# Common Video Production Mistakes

Hey everybody, today I want to point out some pretty common mistakes in video production and point out the corresponding correct practices. So let's go ahead and get started.
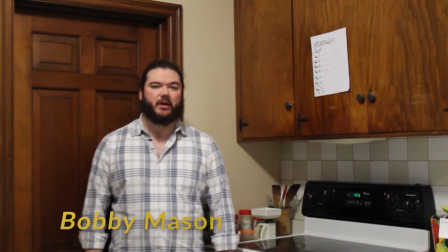First of all, lower thirds are very important for identifying the person that's speaking, especially if that person isn't well known. But it's also very important to time them correctly.
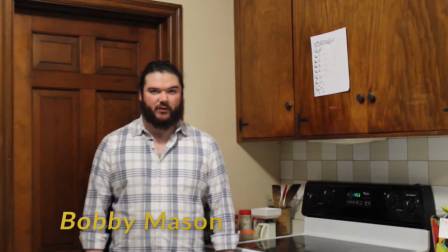If you can't tell this lower third has kind of been here for a little too long and kind of needs to leave and get out of here.
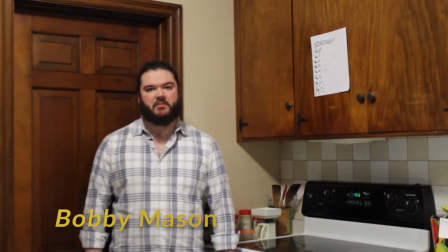Instead, you want to have a lower third that pops in, sticks around for maybe 4 seconds or so to identify the subject, and then leaves.
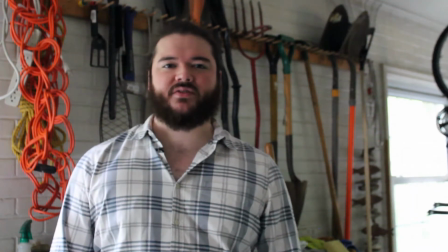Since I've chosen to make this video partially about cooking,
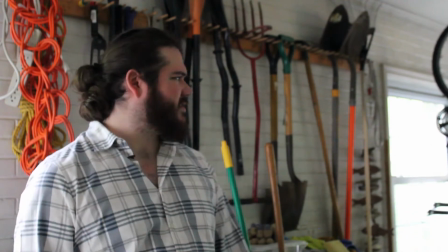it doesn't really make a whole lot of sense to be talking about it in a garage now, does it?
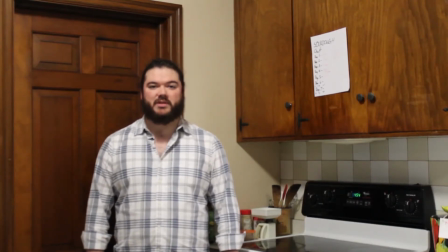Instead, as you can see, your background should be something that's relevant to what's going on in the video. Having good exposure is absolutely critical in video production.
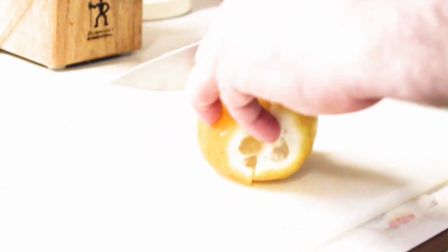If you have overblown images or images that are too dark, people will very quickly lose interest in what you have to say.
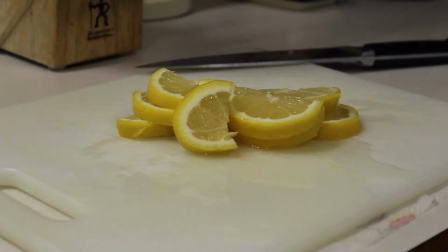Instead, you want your videos to be well exposed, have good balance, and show off some of that beautiful color that you've chosen to put in your video.
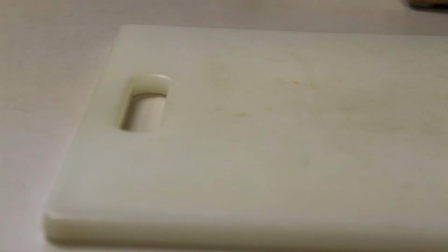Having B-roll that lingers on something boring like this empty cutting board really is uninspiring and can make your viewer lose interest.
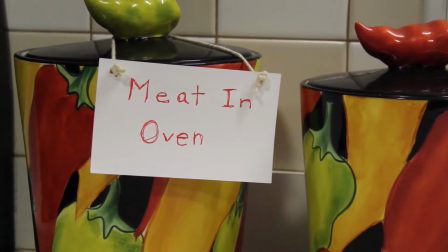Instead, you want to have well-timed B-roll that doesn't linger for too long. It keeps your viewers engaged and entertained. Continuing to talk about B-roll, your B-roll must be relevant.
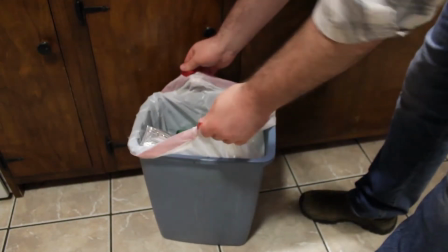If I reference cutting up chicken, it doesn't make any sense to show off me taking out the trash.
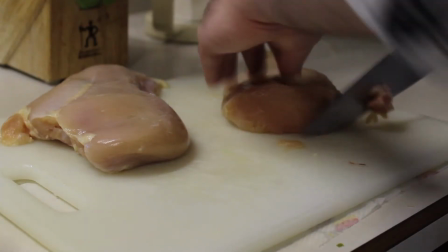Instead, like I said, cutting up chicken, the viewer wants to see that.
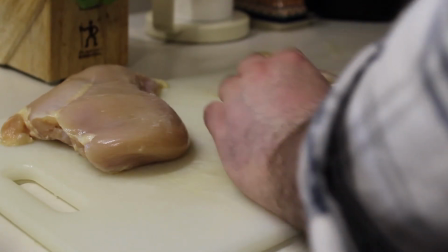You need to speak with the images.
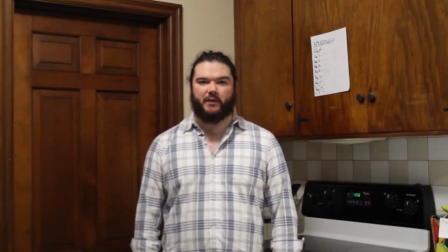You notice I moved into the center of the frame. Quite frankly, you don't want this. It doesn't follow the rule of thirds, so people, they aren't naturally drawn to look straight at the center of the image.
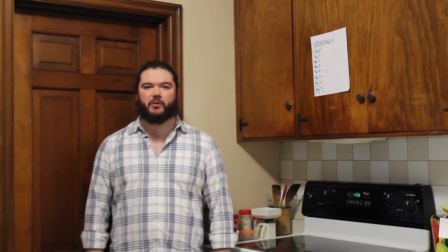Instead, you want to be a little bit off to the side so you can follow the rule of thirds and so you can show off the interesting background that you've chosen.
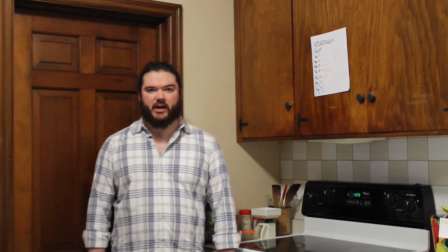Jump cuts are bad, very distracting, and people don't want to see that. It shows lack of planning and lack of professionalism. If you want to use jump cuts, there might be a right way to do it, but it has to be done cleverly,
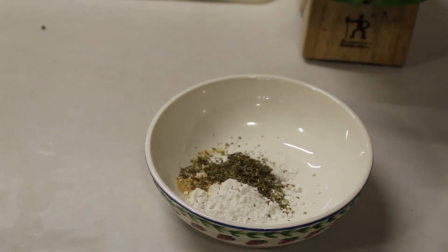like this clip of all of the ingredients magically appearing in the bowl.
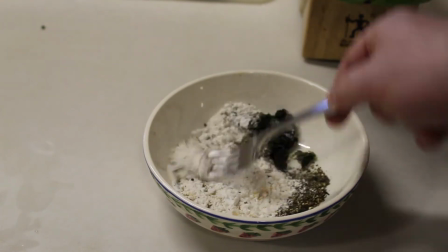Background music is important. It adds an underlying layer of production value.
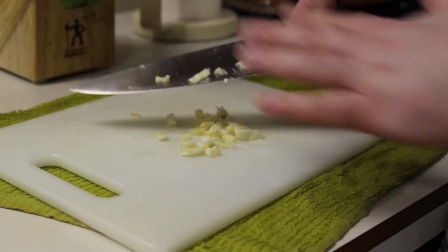What you don't want is background music that gets too loud and makes you have to talk over it.
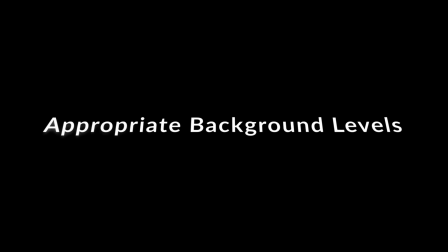Instead, you want background music that adds to the video without overpowering the natural sound or,
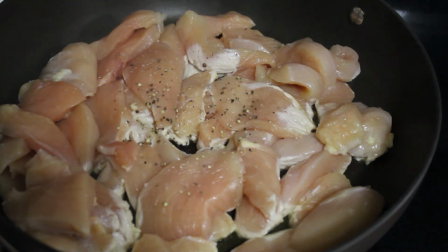quite frankly, distracting and displeasing the viewer.
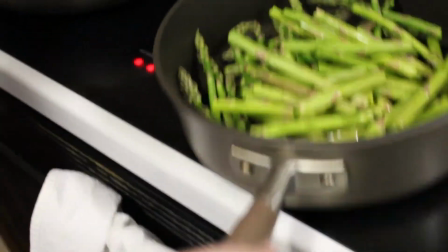Unless you're trying to make a homemade horror movie, you really don't want a shaky camera.
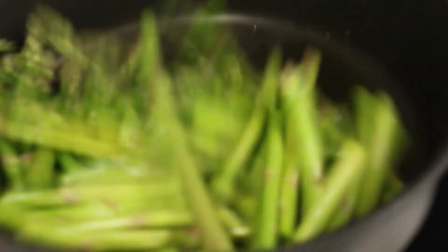It's very distracting and it kind of makes you look unprofessional.